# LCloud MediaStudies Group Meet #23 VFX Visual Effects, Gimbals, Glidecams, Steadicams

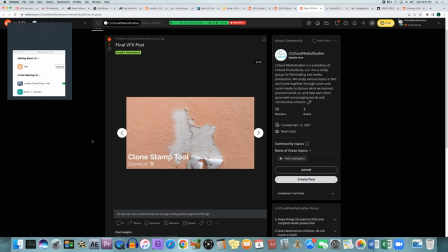(32:03)
So the other way to do it is using a clone stamp tool something like this where you can paint around something that you want to remove you can adjust it and it's kind of copying the pixels next to it and as long as you do it smoothly you will be able to get
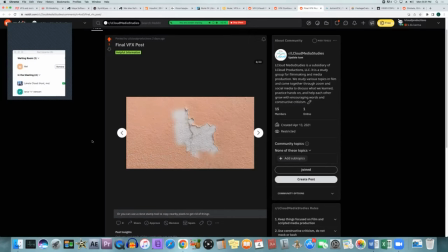(32:22)
rid of pretty much anything and replace it with pixels that look like they should be there even if they really weren't there before
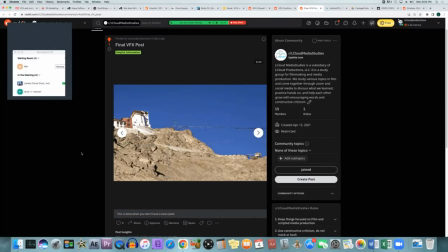(32:30)
I love that tool clone stamp I use it often it's so fun it's so easy once you get good at it like it takes a minute to like understand like because like it doesn't always like if you use clone stamp it doesn't always like actually like copy exactly where the clone stamp is like it's like
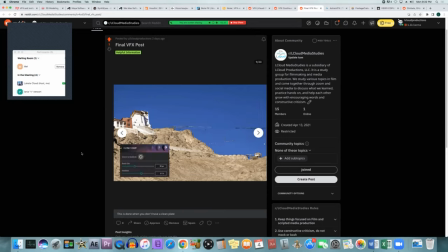(32:46)
around it like the circle it's like the area kind of like hovering above and then it kind of goes in it's cool yeah yeah so you have to make sure that like however if it gets more complex if there's things you don't want to copy around you have to be really more precise and kind of zoom in on it make the little things change the Yeah,
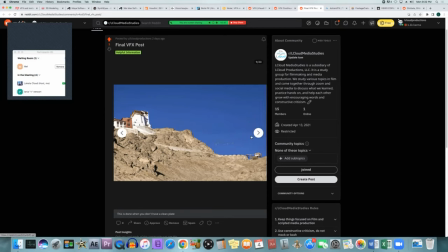(33:03)
I changed the size of the tool. Yeah, and that way you can get more precise with it.
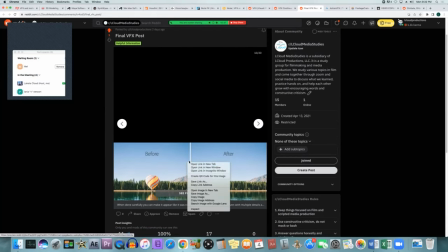(33:08)
And if you can do that, you can remove something. Let me open this.
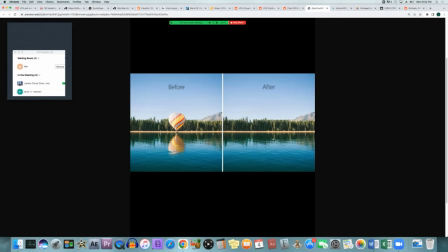(33:14)
You can remove something a little bit more complex like this and make it look like it was never even there in the first place. You know, it doesn't look like those trees aren't messed up. It doesn't look like a copy, even though it is. we know that because it's you know we obviously we know that because we're demonstrating it but
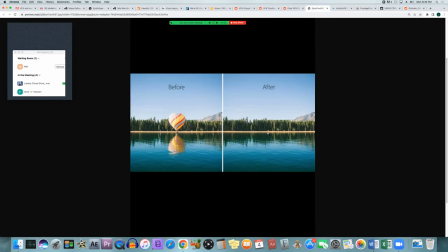(33:30)
you know it's it's not entirely noticeable unless you look very closely you can kind of see oh it's copying this side right here but if you're doing a shot you're doing a scene you know if you're quickly going by these kinds of things or if there's any kind of movement nobody's going to
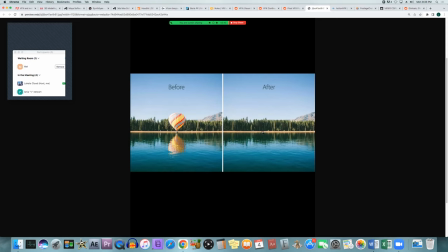(33:50)
really be paying that much attention to be able to notice it unless you've done it in a very quick sloppy way if you've been precise and you've kind of copied it they do the same thing with they do it with um my thinking is and stuff like that in films
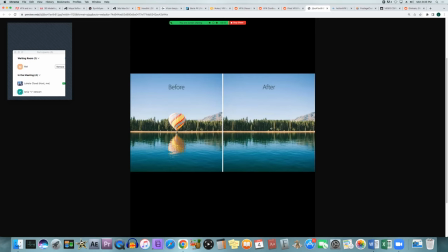(34:07)
you know they don't actually have 500,000 people they have like 50 and then they just copy them over and over again not necessarily using paint but it's the same concept oh yeah and like that's the thing like you want to take your time like the first few times you do it because like if you take your
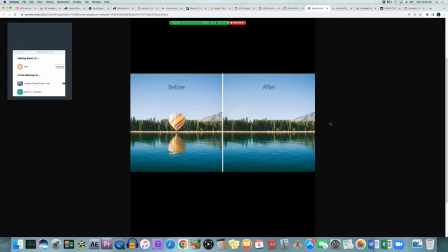(34:21)
time and do it right it's weird what it does to your brain but magically you just start like able to do it faster without even trying like it just becomes easier instead of trying to do it like driving yeah instead of trying to do it the other way where you try to like do it fast but sloppy you never get better it's better to take your time do it right and then now you've done it right and
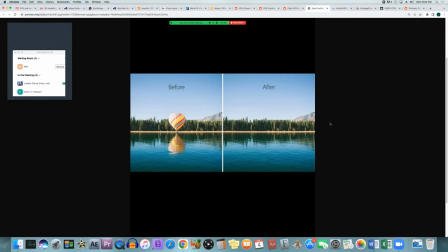(34:40)
then you do it fast so now you're doing it right and fast and it's brilliant and it feels great that's my two cents yeah
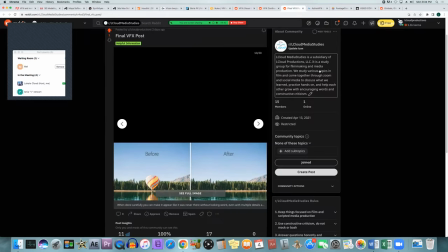(34:47)
i don't know if it was wanted but whatever very good all
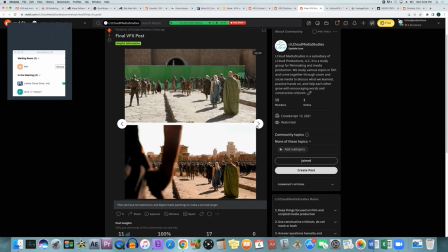(34:55)
right the next thing you have when you're talking about visual effects is what's called set extensions digital backdrops they're used in a live action set piece to make it look larger or to change the background this can either be done with a green screen like in the image right now or without i
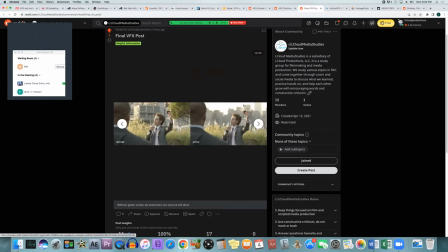(35:12)
think i actually have a demonstration of without so without they have to kind of do the same thing as you would when you're rotoscoping you have to rotoscope around the person and make a mat cut out the background and replace it with the new background that you want so you can make somebody
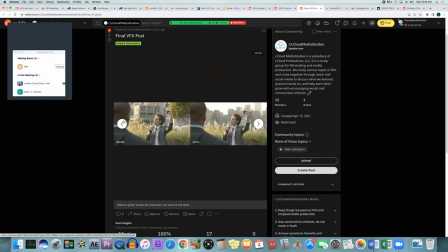(35:26)
look like they're in the city or you can just extend the background if you have a set piece like they have this
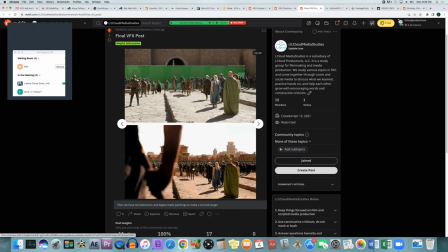(35:34)
building which kind of gives the same feel of what might be there but they want to make it look more extravagant more like a period piece stuff like that so they added a they replaced the building everything behind
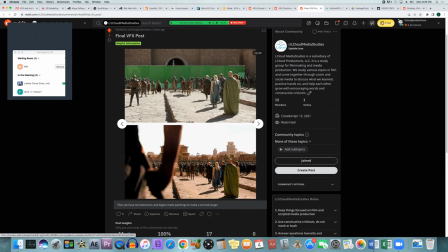(35:49)
the green screen they replaced with um the city the fake city that's not really there
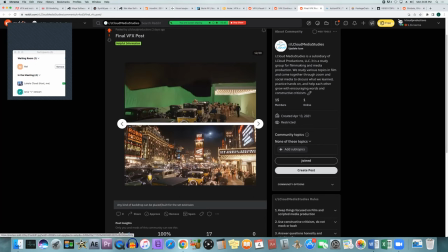(35:57)
or if you want to make it look like somebody's in a city you'll add you know maybe a few pieces of foreground elements so the actors and people have something to interact with they can kind of get a feel of where they are.
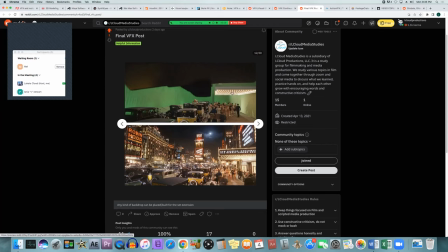(36:07)
You have that light above it that looks sort of like they're going into a theater, but the rest of it's just green screen and then it gets keyed out and the whole thing's replaced with the backdrop digital set extension, which makes it look like it's in that city.
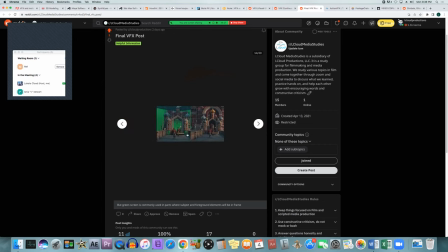(36:28)
Again, same things used here. They have a little bit of foreground element. The set piece is pretty good here excuse me let me actually open this i can zoom in the
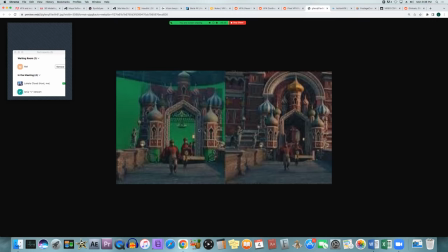(36:41)
set piece is pretty good it gets them it got good we'll get the actors the feel of uh where they are you know what they're doing where they're coming from but they didn't they don't have the resources to build the entire thing so of course you just add a green screen into the
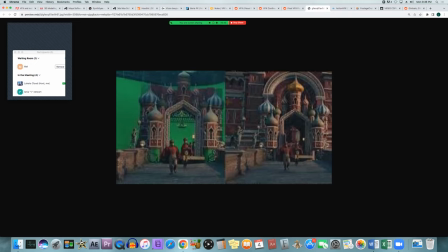(36:55)
spots that you need to replace and then you replace it later on with what you had in or what the director has in mind for the
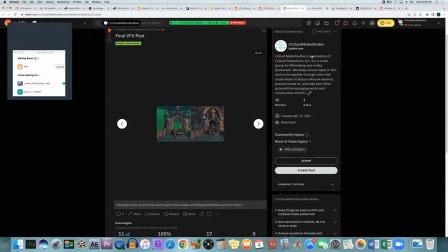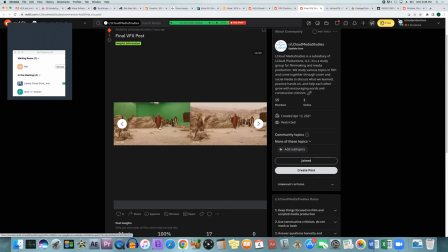(37:10)
image again same thing looks like they're in a desert or they're in a place but really they're not so they just add a few foreground elements some production design elements for the actors yeah it looks like it's like entirely it's cheating and stuff but it's not because it's still like a ton of
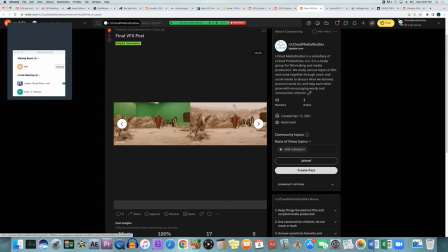(37:27)
work and like the foreground like it makes like when it's a real foreground it makes it look realistic because like the background it's easy to paint the background and have it like look like you're actually there in like not in studio yeah especially because like with the background most of the time they're
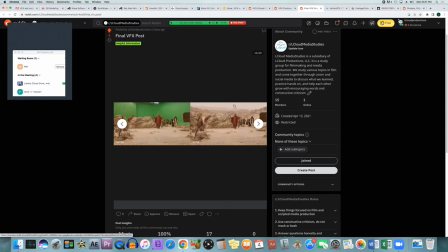(37:43)
not really focused on it you have that blurred out sort of you know like how you would if you were really shooting it and so they don't really have to do as much with the background anyway so it just saves a lot of money to to sometimes just to put up a green
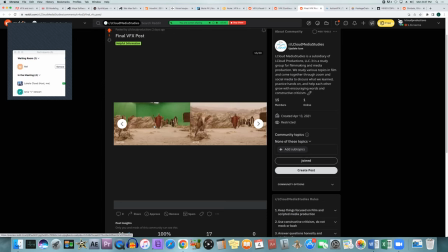(37:57)
screen and then use a digital set extension later yeah it makes sense like it's always you always want to like balance it out like you don't want to cheap out on stuff but you also don't want to be like wasting you know all of your budget either so you got to be sure
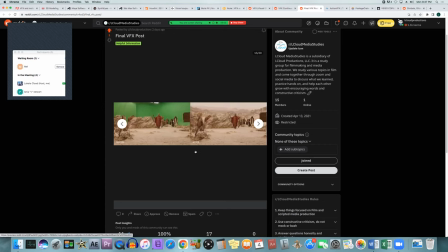(38:14)
that you're like balancing it right which is awesome when they do studio stuff like this because it's smart because like to film this on location would be a lot more money because they have to go into a desert they have to fly everyone everybody up yeah it becomes like a huge thing and
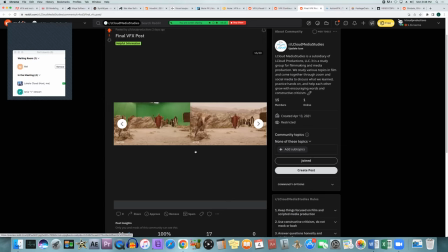(38:31)
here it could have just been in a studio or it could be in an outdoor lot or something like that and they just put up the green screen to make it look like it's somewhere else yeah no film stuff so cool and it's like it's fun to do all the the cheat stuff
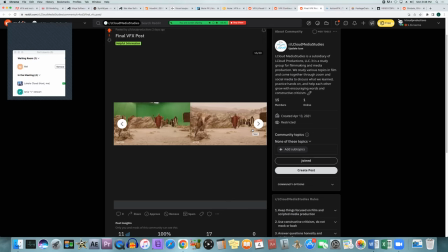(38:45)
too and then it's also fun to go on location as well like for fun shoots like if you're doing say like a movie that's a very small crew then it would be fun to travel but like if you've got like a huge group doing studio stuff makes sense depending on what you'll like
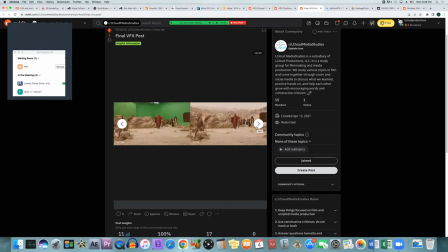(39:01)
set up and sometimes you'll have like two units depending on how big the budget is you might have two units one goes somewhere for else somewhere else for location shots and some stay on set yeah in the studio area kind of doing that yeah no it's good
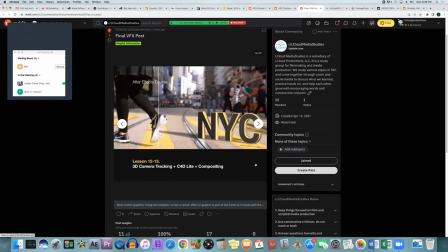(39:16)
all right the next thing we have we're talking about visual effects is tracking and motion graphics so that's following a graphic that you're putting into the thing following camera movement or following movement within the frame so in this case it's sticking to something on the ground so when the camera's moving and panning
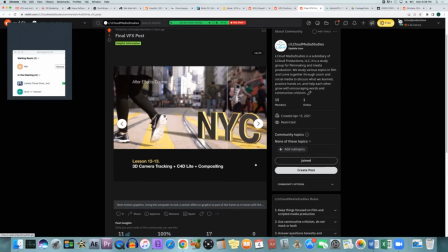(39:35)
to the left that nyc title is going to go to the right it's not going to stick in the bottom right part of the screen and stay there the whole time because it is connected to something in the frame that is telling it to move to the right of screen it's probably connected
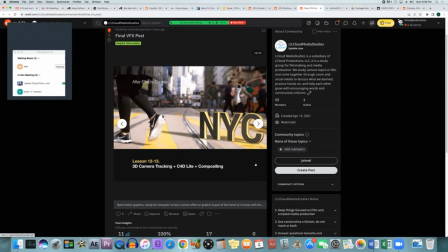(39:54)
to that yellow line you know and saying this yellow line follow it if it starts to go away you follow the movement of that yellow line you can also attach something to they could have attached it to the person and then it would look like the logo is dragging along with the person